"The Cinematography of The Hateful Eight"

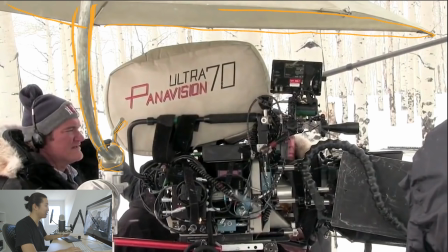(12:35)
But this is a great look at the Ultra Panavision 70 camera that they shot with. We'll talk a lot about the specific film camera they used and some of the like... already I feel like it's a nostalgia of what they did to shoot this. It's pretty cool.
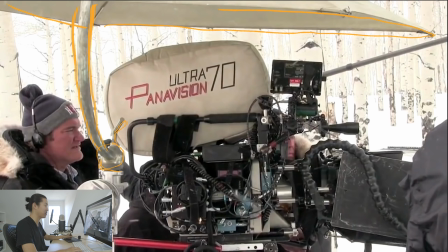(12:49)
And again, like I said, with Quentin Tarantino, I feel like they're just trying to one up each other on something that's like creative and kind of like crazy. He's like, what if we did 2 crazy? Quentin Tarantino's like, no, man, 4 crazy. And then Bob Richardson goes to like Panavision. He's like, what about Ultra 70 crazy?
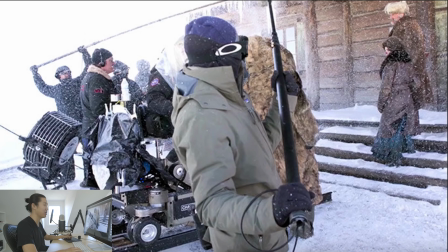(13:05)
And that's what they do. And they make a movie and we all have fun watching it on the road show. So what I want to show here is this bounce. What we have is, this is called I'm going to write it out real quick. It's made by K5600, and it's called the Alpha.
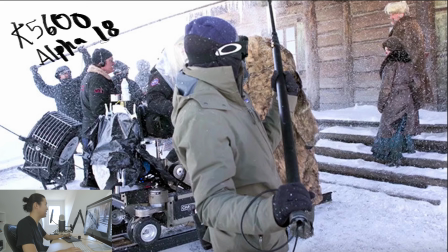(13:22)
Now I'm forgetting the name. I believe it's called the Alpha 18. I forget. Sorry, I guess. It's an 18K essentially, and it's this very kind of like spotlight mole beam looking one, and it has a very, very wide throw. So it shoots a very like open face kind of 18K kind of light versus a Fresnel, which is a little more focused. The beam's a little bit like this.
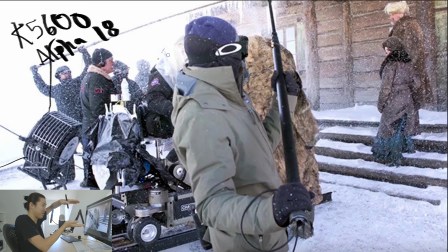(13:41)
A beam like of a Fresnel is like that, and a par. The beam coming out of that light's like this. It's like, poof, like just hits everything, kind of like a sky pan. It's made by K5600, who make the Jokers. And they're also just like these kind of small, lightweight lights, and they get to the ground pretty easily.
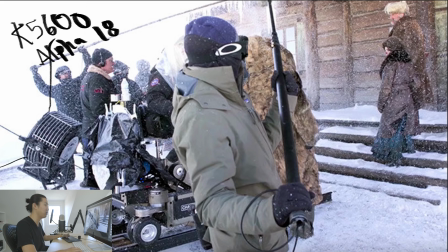(13:57)
And he's using it to bounce into likely a 12 by 12 ultra bounce, and that's creating a big fill light over the daylight. And we're going to look at a couple more photos of that. Just wanted to point that out. And this dolly, which I am actively doing my research on to start modeling in 3D, is the Leonard Chapman Hustler.
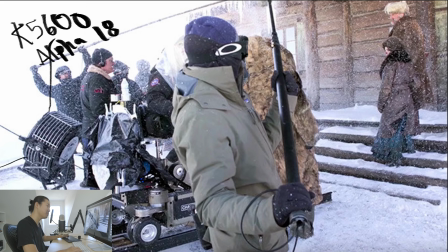(14:14)
Or is that the Pee-wee? I can't tell if it's the Hustler or the Pee-wee, but it's the Chapman. I know that much.
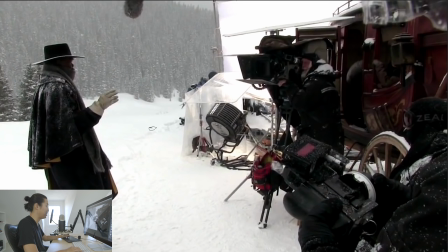(14:20)
Here's another look at the same HMI. Pretty sure it's the Alpha 18, the 18K version. And again, bouncing into some big ultra bounce here. And you can imagine that there's this even flat light over the scene. And then especially with the hat here, the hat's going to block a lot of light. So he's going to essentially be like completely dark.
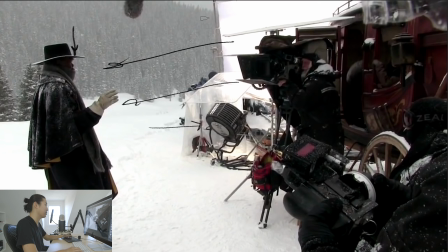(14:38)
They're filling in from here and here and here, so light gets under there, and it's also very even and flat. So even if it shows up in the eye light, because it's so big, it's going to probably be matching essentially the quality of light that's around the scene.
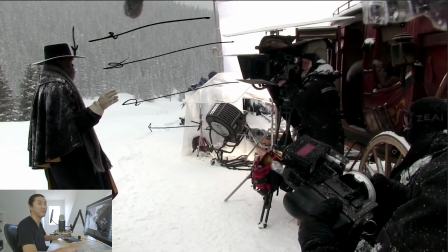(14:53)
It'll feel natural, and I feel like the exterior lighting is very natural. The interior lighting, we're going to talk a lot about that. Here's a cool shot of Bob operating.
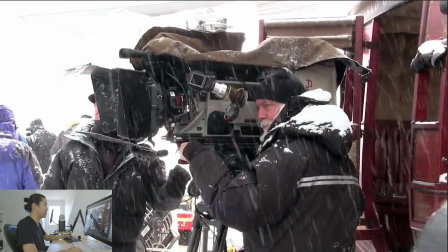(15:04)
looks like a cold day. They consistently have this like canvas cover over the camera. Because film cameras are pretty robust, I feel like, compared to digital cameras. But, there's probably not a ton of these 70mm cameras.
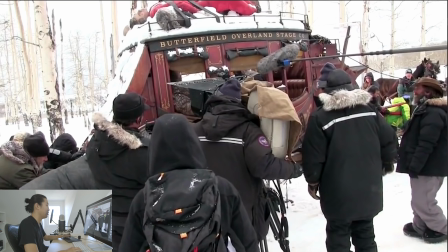(15:15)
You got to keep them pretty in good condition. And this is just more shooting of the Stagecoach. And I just like how there's such a variety of dollies and the riding crane. But sometimes you just like put the tripod in the snow, pointed at the Stagecoach.
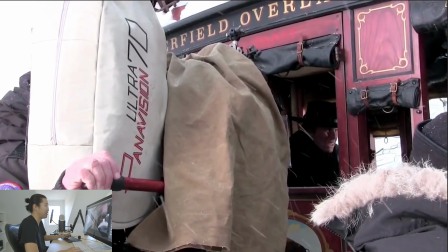(15:29)
And I don't think that seems obvious to people, but to me, I have an appreciation of just like a camera in the snow looking into a Stagecoach. I feel like that's pretty cool. I don't know why. It just feels like kind of like simple.
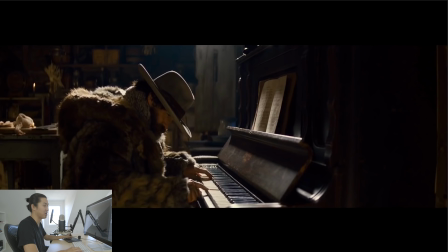(15:43)
There's something simple about a camera and a tripod, and I deal with a lot of ways of moving the camera, like dollies and cranes and Moko and stuff like that. But like sometimes you got to hold it down on the tripod. So now we're going to talk about Bob Richardson Lighting, and this is something that I've slowly started to understand more and more.
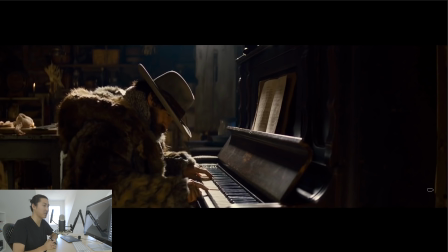(16:02)
I've actually had people tell me that some of the music videos I used to shoot look like this, and I didn't really know what that meant back then because I was in the music video world. I wasn't like really looking at movies in an analytical way. But what I'm going to call this next section, and I might as well just draw it here, we're going to call it, okay, that's drawing with black.
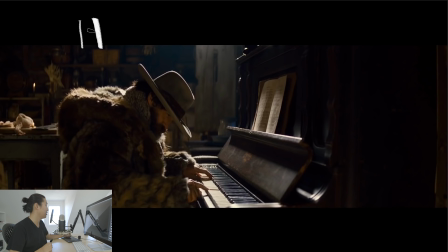(16:18)
That doesn't work, I guess. We're going to call it, look at this lettering, hot. We're going to go hot backlight with a low
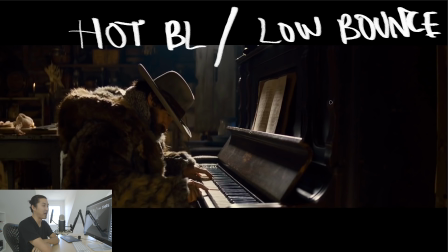(16:31)
low bounce. Hot backlight, low bounce. I was also going to call this hot backlight and F it, but I feel like I want to keep this cooler, more like friendly for everybody, but we could also call this hot backlight and F it. I feel like that's kind of also would be accurate.